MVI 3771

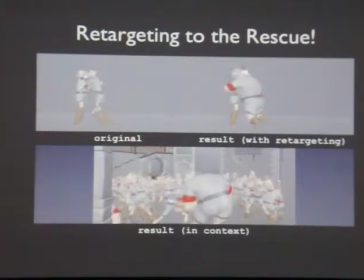we were able to get this kind of result, where we actually sacrifice quality. Note, their fists aren't actually hitting each other when they're fighting, but that happens in action movies anyway. You don't actually notice in context down at the bottom.
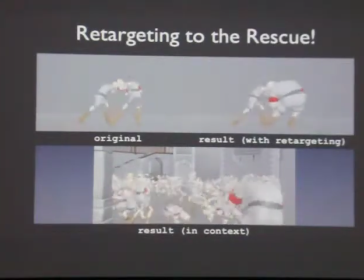So we find it's actually better to maintain the pose than maintain where the hands and arms end up. So we actually compensate. We go from IK to FK when we transfer it.
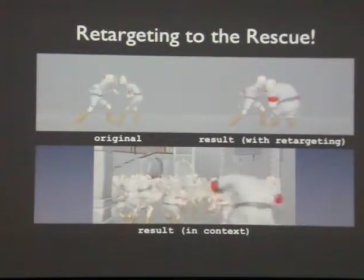And that's how we can get the pose maintained, even if the punches aren't hitting. In terms of a crowd, a great big brawl, that's fine. You might have a couple in the front, but you don't really notice that in context. So another example of what we're doing is, we look at recasting without retargeting,
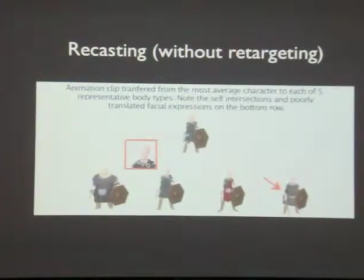and we look at that little inset right there, we notice the face looks pretty bad. Facial animation often has a hard time moving from one character to another. So we came up with heuristics to sort of fix that, basically offsets on the tongue or multipliers.
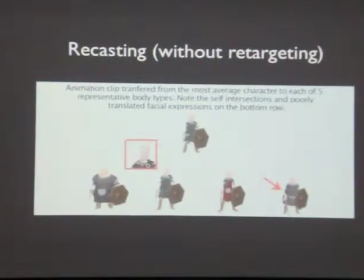And this was just done by trial and error, figuring out what sort of changes we need to make when we transfer the animation. And on the right, you can see actually some of the fatter characters would have intersections. So with retargeting, we would do things like bow
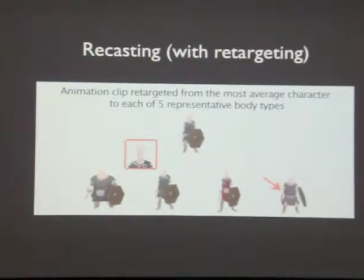out the arms a little bit for the fatter characters, and for characters with very oddly shaped heads, have offset and multipliers on some of the results. But note, we only would do constant offsets and multipliers. We never added new keyframes.
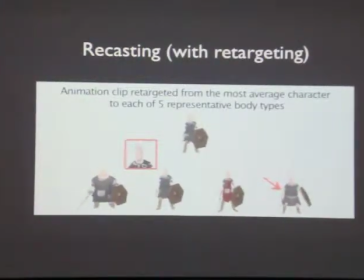This was just changing the existing ones. And that allowed animators to sort of recognize your animation and work with it much more easily.
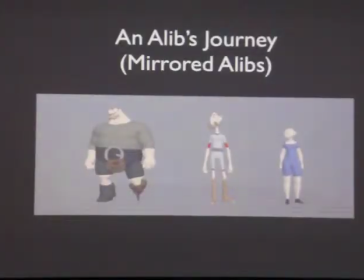Another thing we did is actually very simple. It's called mirroring. You just flip left and right. Sounds silly, but you get a lot more variation. It gives you lefties and righties in your crowds rather than just one or another. And we could use that to get quite a bit more motion. Finally, we pose cache.
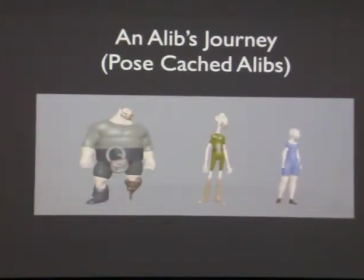The motion by pose cache, we convert it from an editable rig to just a geometry cache, like a lemon, or in our case, Titsy. And that's an example of a pose cache.
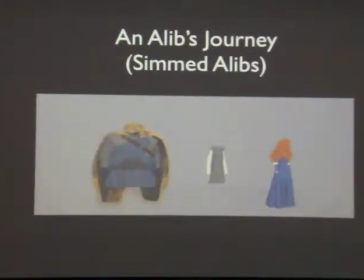Finally, we actually would run a simulation of the cloth and hair on that animation cycle. And we'll talk about later how we use that in the final shot. But all of these together, when we merge them, becomes our final clip of animation.
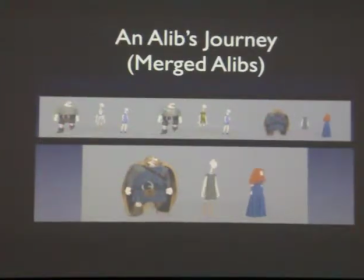So again, we have retargeting, mirroring for variation, pose caching, and simulation. All together in our final model clip.
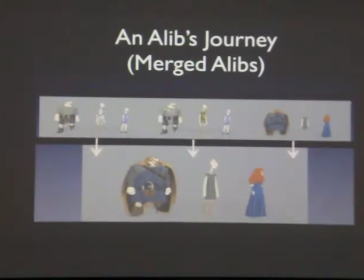All right, so once we have that, we have to talk about how do we actually use that cross simulation.
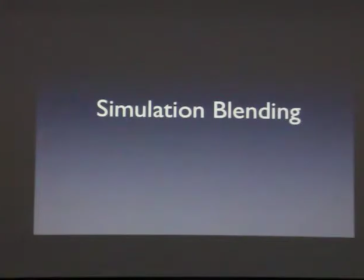This is actually a very problematic issue.
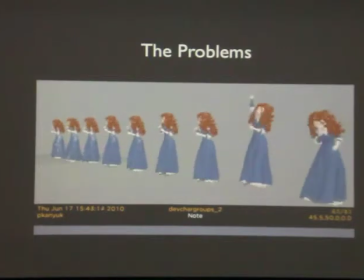If we just take clips of animation and loop them, you'll notice there's a distinct pop. Every time Merida finishes jumping, see how our dress pops? That's because even if an animation clip cycles, there's no guarantee your cloth simulation will cycle.
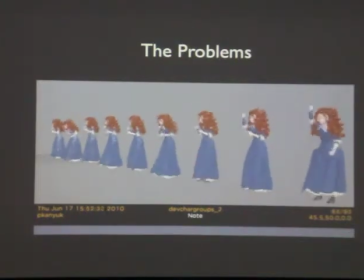In general, physics does not loop. Physics is always different, always unique states. So what we end up doing is creating a system called simulation blending.
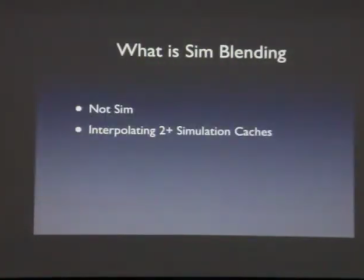Now, simulation blending is not sim per se, rather it's the blending of two simulation caches.
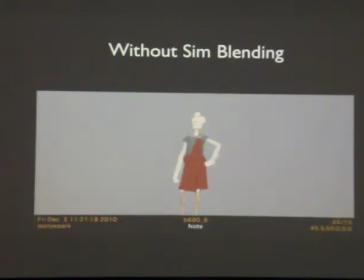Here's an example. Oops, sorry. Unnecessary animation. Here's a character that is transitioning from one clip to another. Notice the kilt pops midway through the animation. So I'm going to take the arrow and see if we can circle it.
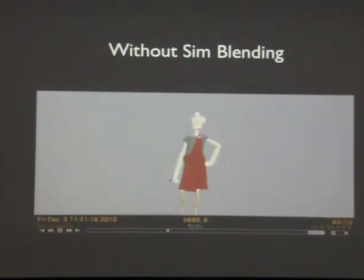Right around here. There's a bit of a kilt pop. With simulation blending, there's a little bit of unnatural motion where it goes from one to another, but it roughly looks smooth. So that's the idea, is you blend or sort of crossfade between simulations.